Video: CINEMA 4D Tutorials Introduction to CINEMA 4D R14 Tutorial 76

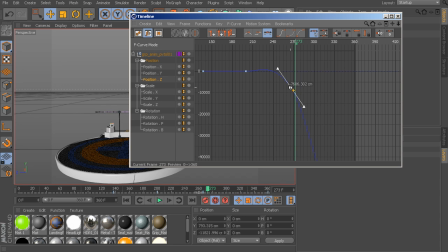So with the keyframe selected, if we were to use the T key,
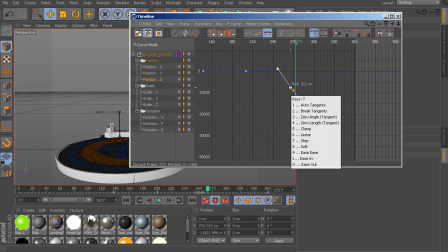notice that will send us to a tangent menu that we can use to change the property of this selected key. So notice what 9 does.
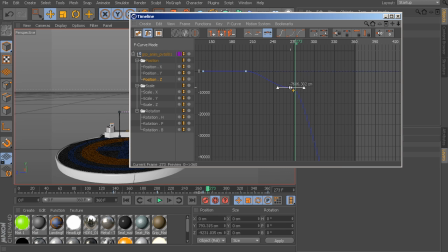You can see it set to ease E, so if we were to go ahead and press 9, notice that kind of smooths out our overshoot. And then we can start to adjust our tangent from there to get a more natural look.
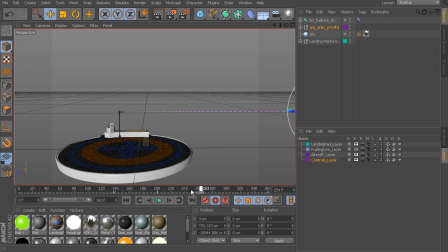Beautiful. So now when we play back the animation, let's go ahead and take a look at what we end up with. We hit play. The airship starts to take off. No more overshoot. And then it'll start to really pick up speed.
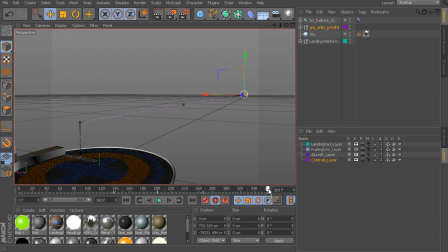Now one thing you may notice is as we start to get to the very end on frame 360, it starts to kind of slow down.
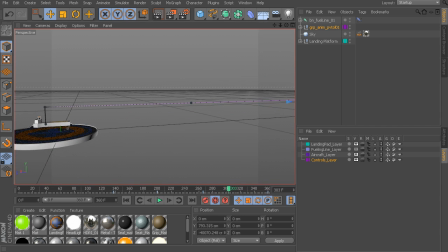The reason why is because of our flat tangent we have
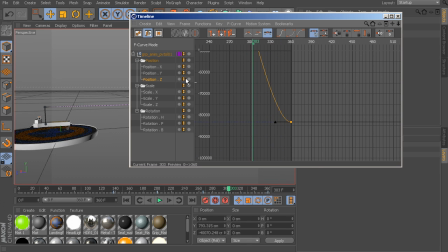on 360 of the position Z. So you can see here it's starting to kind of flatline out to slow down the animation. So to fix this, we just need to adjust our tangent handle and lift this up so it'll, again, gradually pick up speed by the time we get to this last keyframe.
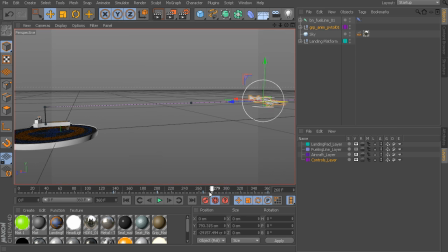So let's go ahead and see what this does now. We'll hit play. So the airship starts to take off, and then boom, it really picks up speed. Great.
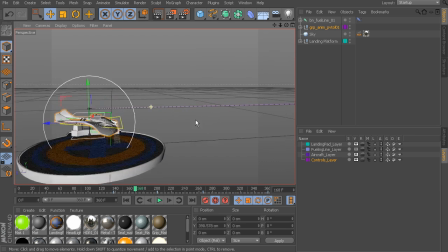Now let's start to add a little bit of polish. So we don't want it to just translate up and then move forward. You see we have this very linear looking shape, very unnatural, because this is not what we'd see in real life.
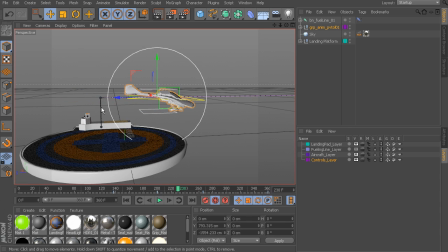Maybe for robotic type of animations, but not for an airship as this. So what we would need to do then is start to add a little bit of bopping action in our y-axis. Let's go ahead and do that. Around frame 220, we'll just go there and kind of have the airship translate down.
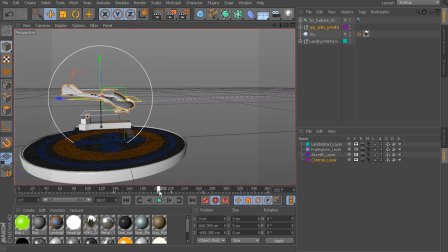Since it translates up on the frame before, have it kind of swoop down. And then on about frame, let's say 250, we can have it move up again just slightly. So you can see it starts to swoop down and then moves back up.
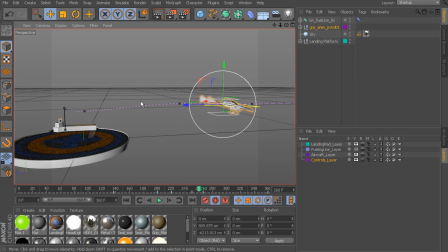And now what we can do is kind of polish what we've just done here by moving back to the timeline and adjusting a few of our keys.
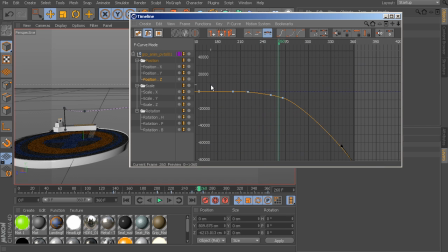So you can see on the position Z, we have extra keys that we don't need. So we want to go ahead and optimize the F-curve as much as possible. Let's get rid of keys that we don't need to work with. Otherwise, that might start to affect our performance in a negative way.
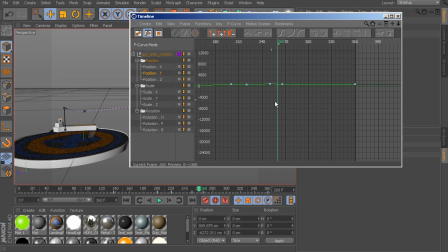Let's also go to the position Y now, and we'll press the H key to take a closer look.
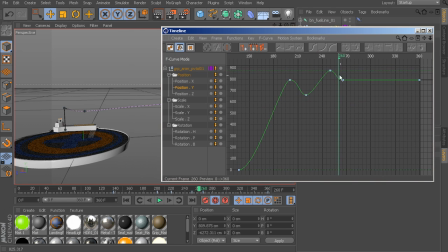All right, so what we see here is something that's very smooth. However, we also know that a few of these poses happen on the same frame. And when that happens, again, we start to lose that natural feel to the animation.
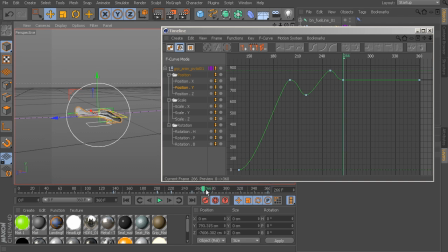So what we could do is start to offset our keys just slightly from one another to create something that would be a bit more fluid. So what I'll do is go ahead and select the key on 266. I'll hold down Shift and start to drag that forward just a little bit more so that our ship will swoop down a little bit later on.
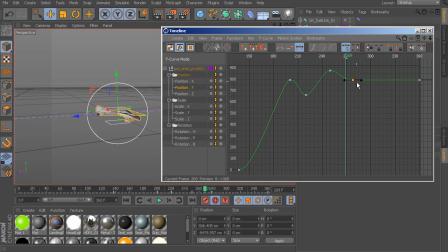And then from there, we can go ahead and take that same key that we've offset. And let's go ahead and just start to drag down its tangent handle just a little bit more so it kind of swoops down a little bit. And what that will do is prevent the y-axis from flatlining out all the way to the end of the animation,
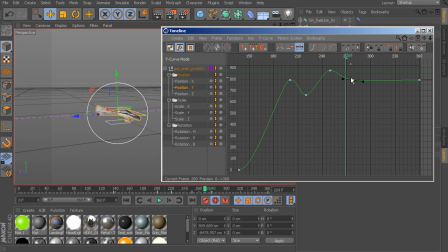which again would be very harmful because it's unnatural. So now if we were to select our very last key on frame 360 and press the S key to take a closer look, we could see is that no longer does our tangent handle cause the animation to flatline out.
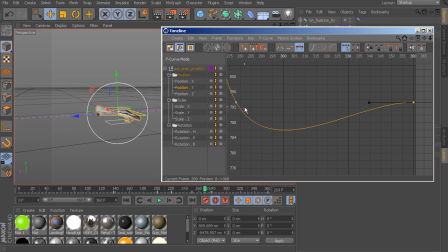We have this natural swoop. And then from there, we can go ahead and adjust the end tangent of our key on frame 360 again, so we don't flatline.